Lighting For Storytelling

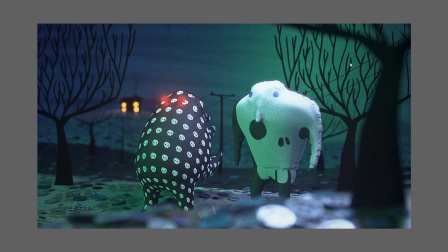And what this does is to give you another layer to your storytelling, because you can choose to tell your story in a naturalistic way, or you can tell it in a more stylized and more imaginative way.
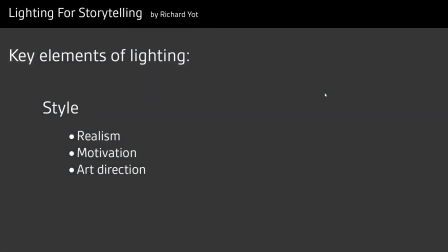So the three elements of style are realism, motivation, and art direction. Realism is self-explanatory. Are you trying to create a realistic scene? Is your lighting attempting to be realistic? Motivation is basically to say, do you only ever use real light sources in your scene?
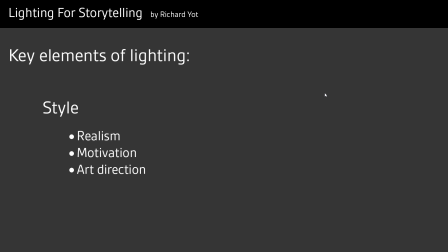Does all the light appear to come from genuine light sources, or do you sometimes cheat and use spotlights? And finally, art direction, which is the most interesting of all. How do you use colors to create a certain look? And ultimately, what kind of world are your characters inhabiting?
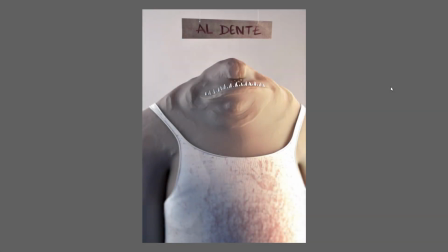Let's compare two different renders of the same character under very different lighting conditions. This first one is a fairly typical studio shot type of setup. So it's fairly naturalistic. It's the kind of lighting that we're accustomed to seeing on an everyday basis.
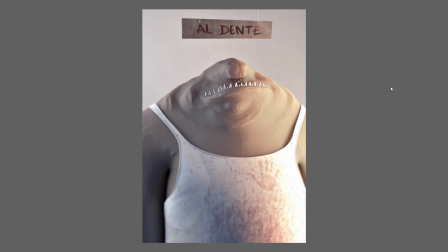So while the character looks quite threatening, the environment that he's in is familiar.
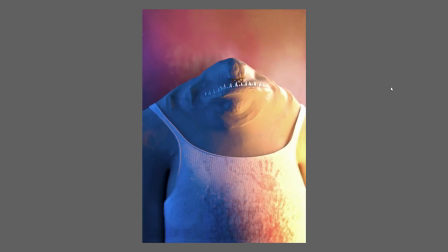Now let's compare it with this render, with much more heightened colors. This is far more stylized, and as a result, the character looks both more threatening and more cartoonish at the same time. So what the stylized lighting in this render is doing is telling us that we're not in our own familiar world,
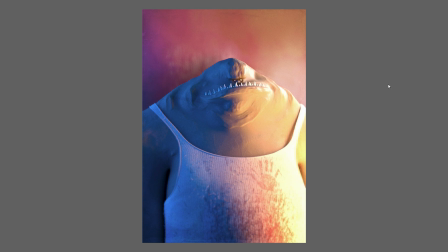but we're in the world that this creature belongs to, a cartoonish world of heightened colors,
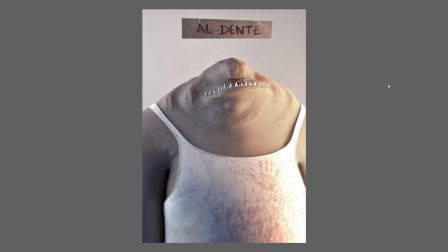which is very different from the more familiar world that this render relates to.
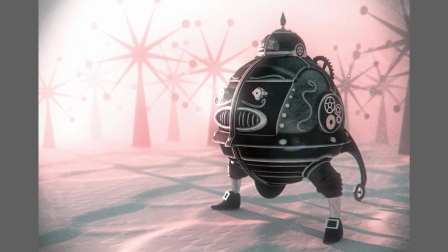And you can push stylization very far indeed. As you can see in this particular image, I wanted the character to inhabit a very alien and dreamlike world that's completely unfamiliar and very different to our own. And it's essentially the lighting that's really conveying this.
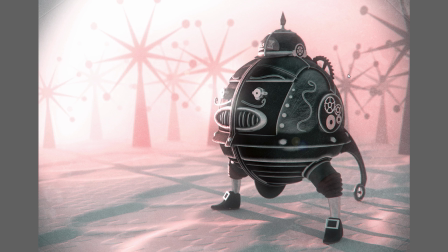Without the very saturated pink light, we wouldn't have this otherworldly, dreamlike feeling in this image. And this also shows you how creative you can be with your lighting, how lighting can be just as important to the overall look as, say, character design.
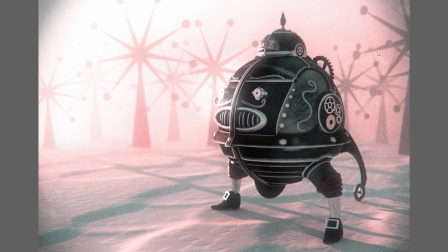It's one of the crucial tools that you have at your disposal to create a certain look, to create a certain atmosphere, to create a certain story in your images.
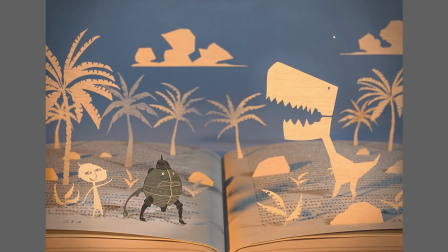And in another highly stylized example, you can see that once again I'm using very theatrical lighting. There's shadows going in different directions. There's absolutely no effort made to try and recreate naturalistic lighting. There's a spotlight which is very obviously highlighting the characters.
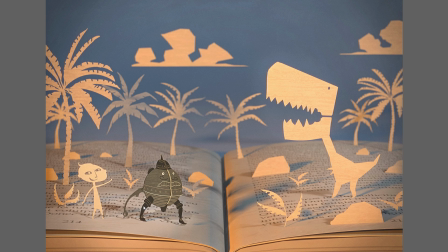It's all very carefully staged, and that suits this particular scene because we're not trying to create realism, we're trying to convey the sense of another world. And another device that I used in this particular scene was to use limited color,
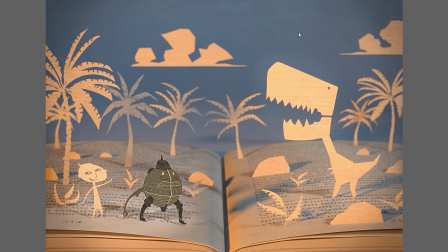and this is all coming from the lighting because the actual props and characters are essentially all colorless, they're just white. I've got a blue light which is lighting my environment, which you can see in the background and in the shadows,
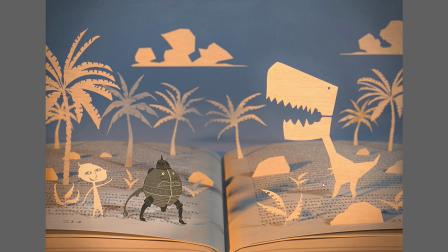and all my key and fill lights are using this warm light, and having the entire scene dominated by these two colors creates a very stylized look which happens to really suit this particular scene.
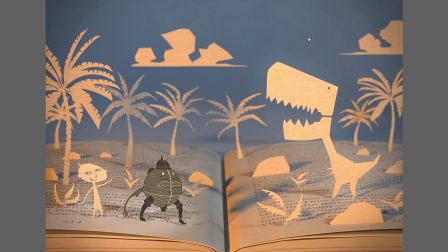And so this is another great example of how you can use art direction in your lighting to help you tell your story, and you have enormous scope for creativity and imagination.
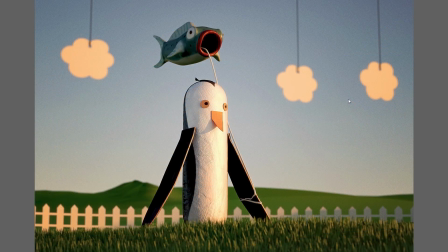The approach that this image takes is slightly different to the two previous examples. Once again, we've got a very whimsical scene, but this time the lighting setup is much more naturalistic. There's a sun and a sky, so we're in familiar territory.
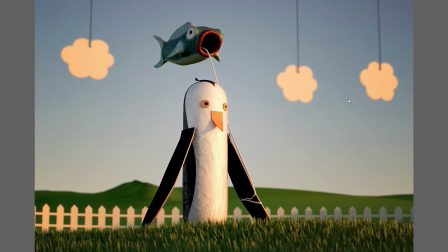However, the colors are heightened just slightly more than what you'd get in a genuinely real scene.
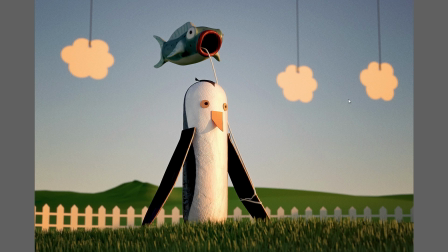So what that does is that it helps to reinforce the sense of whimsy while keeping everything grounded within a familiar environment. So the scene is still visibly stylized. No one would ever really think this was genuinely realistic lighting,
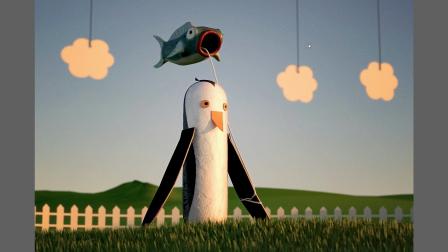but it's more familiar and less alien and extreme than the previous two examples. And this once again just goes to show there's a whole range of approaches you can take. You can do extremely stylized work where you push things really far, or you can be a little bit more nuanced and subtle in your approach.
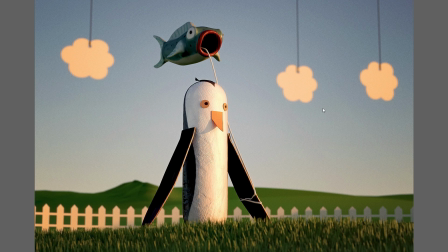You're only really limited by your imagination.
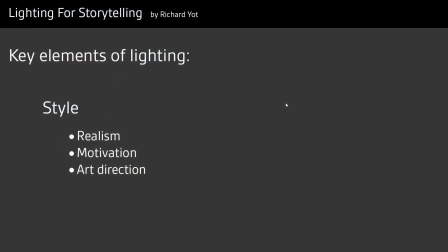You might be tempted to think that the concepts I've been discussing only really apply to illustration and animation, and don't apply to something like film. Well, that really isn't the case, because style also very much applies to film.
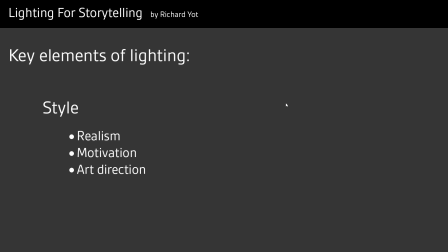And in order to demonstrate this, I'm going to show you examples from the two extreme ends of the spectrum.
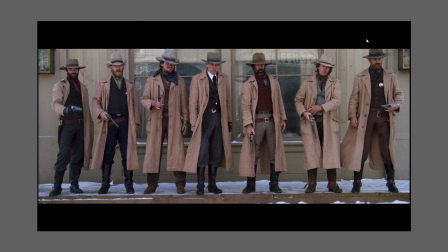So at one end of the spectrum, we have completely naturalistic lighting. Films using this style are shot using only natural light, sometimes known as available light. And I think the term available light tells you the philosophy behind this kind of style,
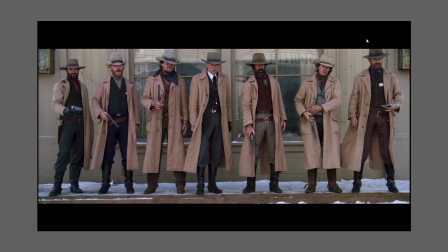which is you do the best that you can using only what is naturally available to you. So this was an approach that Clint Eastwood favoured in his westerns because I think he believed that using artificial light to light his films would make them less authentic.
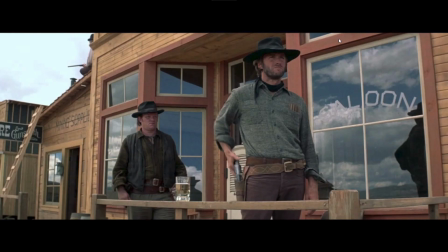So this example is from Pale Rider. This is from High Plains Drifter.
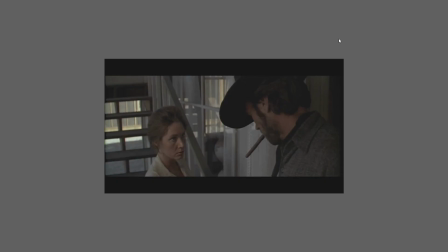And here's another one from High Plains Drifter, and you can see that this style also extends to interior shots. So even if that means the shot is less legible or less aesthetically pleasing, he still stuck to this philosophy, which often meant that the interiors were very dark.
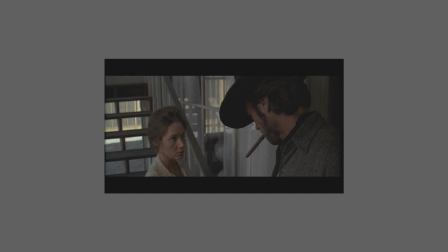And this adherence to this naturalistic style meant that he often had to make compromises visually. You can see that in this shot, the brightest part of the frame is actually what's going on outside the window, which has nothing to do with the characters on screen or the story.
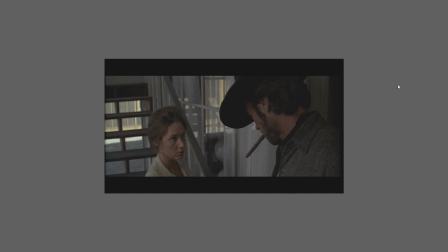But I'm assuming that the reason that he used this naturalistic style is that he believed that using artificial lights to light the characters would take you out of their world and therefore out of the story.
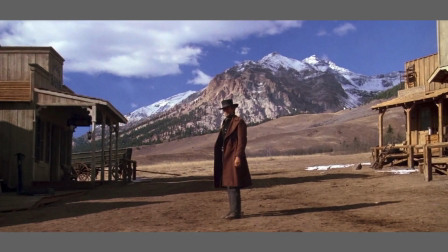And here is another example, this time going back to Pale Rider, and you can see that once again it's lit using nothing but natural light, even if that means that the character's face falls in complete shadow, which of course you could argue simply adds to the mystique and in fact reinforces the story point that he's trying to make.
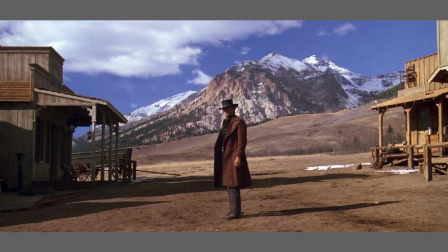But the truth is that this level of naturalism in lighting is actually very rare in cinema. Most directors and most cinematographers will try and make their lighting appear to be naturalistic, but will always use artificial lighting to help reinforce the composition and story points.
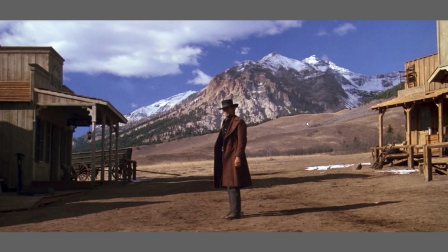So now that we've had a look at one extreme end of the spectrum, which is photography that only uses available light, let's have a look at the other end of the spectrum, which is to use extremely stylized lighting. And of course, the best film that could possibly illustrate this kind of lighting is Blade Runner.
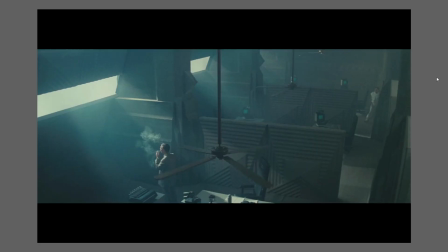So in terms of lighting, Blade Runner is probably one of the most stylized films ever made. It makes absolutely no effort to create realism in its lighting. Everything is about looks and style. And there's actually an interesting progression in the film because, in my opinion, as the story progresses,
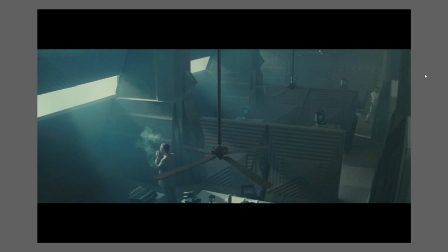the lighting actually gets more and more stylized until it reaches the climax in the final battle. So as you can see in this opening shot, there's some lip service paid to naturalism in that the light is coming in through the windows.
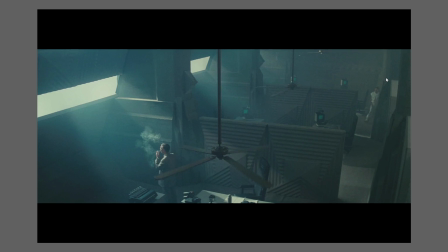But the first thing you'll notice is that even though we're indoors, everything seems to be shrouded in this extremely thick fog. And of course, the sole purpose for the fog is a visual one.